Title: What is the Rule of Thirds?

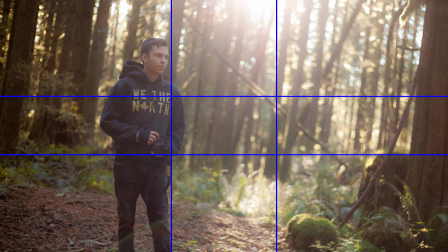4:06 In this shot, we've framed our model within the left third, giving us some interesting space to the right.
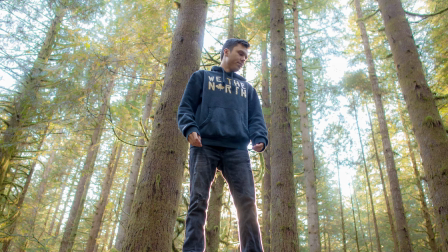4:12 Sometimes centering a subject can also make for an interesting shot. Here we've kept our subject completely within the center third.
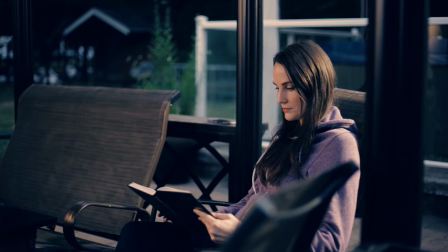4:18 When it comes to moving pictures, not only does this rule help us to frame our subject, but it helps the audience to better understand what's going on.
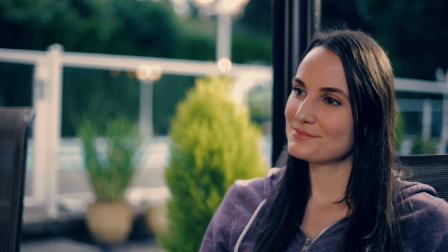4:25 In this shot, our actor is framed within the right third, facing to the larger empty space to camera left. This tells us that she is clearly talking to someone off camera to our left.
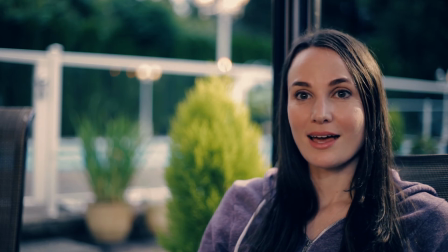4:35 This shot also works as she is still framed on the right side and is speaking to someone who is likely standing right beside the camera. This shot, however, does not work.
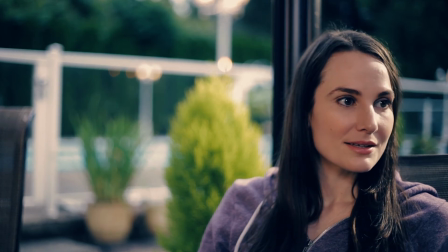4:43 Since we can tell she is speaking to someone to our right, it makes us question why there is so much empty space on the left side of frame and the shot seems very unbalanced.
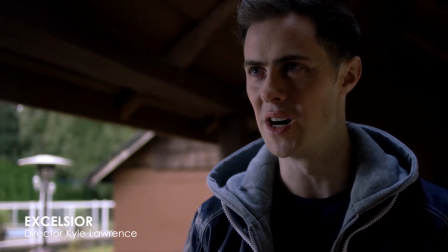4:53 The rule of thirds should be used to create a frame and a shot that is pleasing to the eyes,
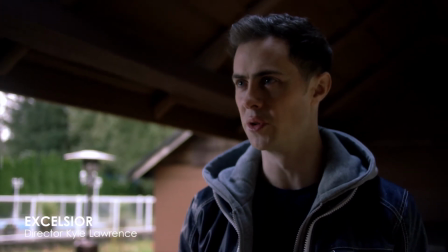4:58 but at the same time should also be used to help the audience understand what is going on, the continuity of your scene, and where everyone is positioned. Now, of course, this is called the rule of thirds. It is a rule of cinematography, and it should definitely be adhered to because it not only helps with continuity and makes your shots look more interesting and helps things to flow properly, it also helps your audience to understand everything. But when you have a good and purposeful reason to stray from this rule in the name of creativity, go ahead and try things out and see what looks good and works best for your shot if you're trying something a little bit different or artsy or whatever the case may be. I hope that this has helped you to better understand the rule of thirds, what it is, how to use it, and how to apply it to your shots so that you can improve the cinematic quality of your films. This has been Filmmaking for Noobs. I'm Kyle Lawrence. Thanks for watching. Have a great day.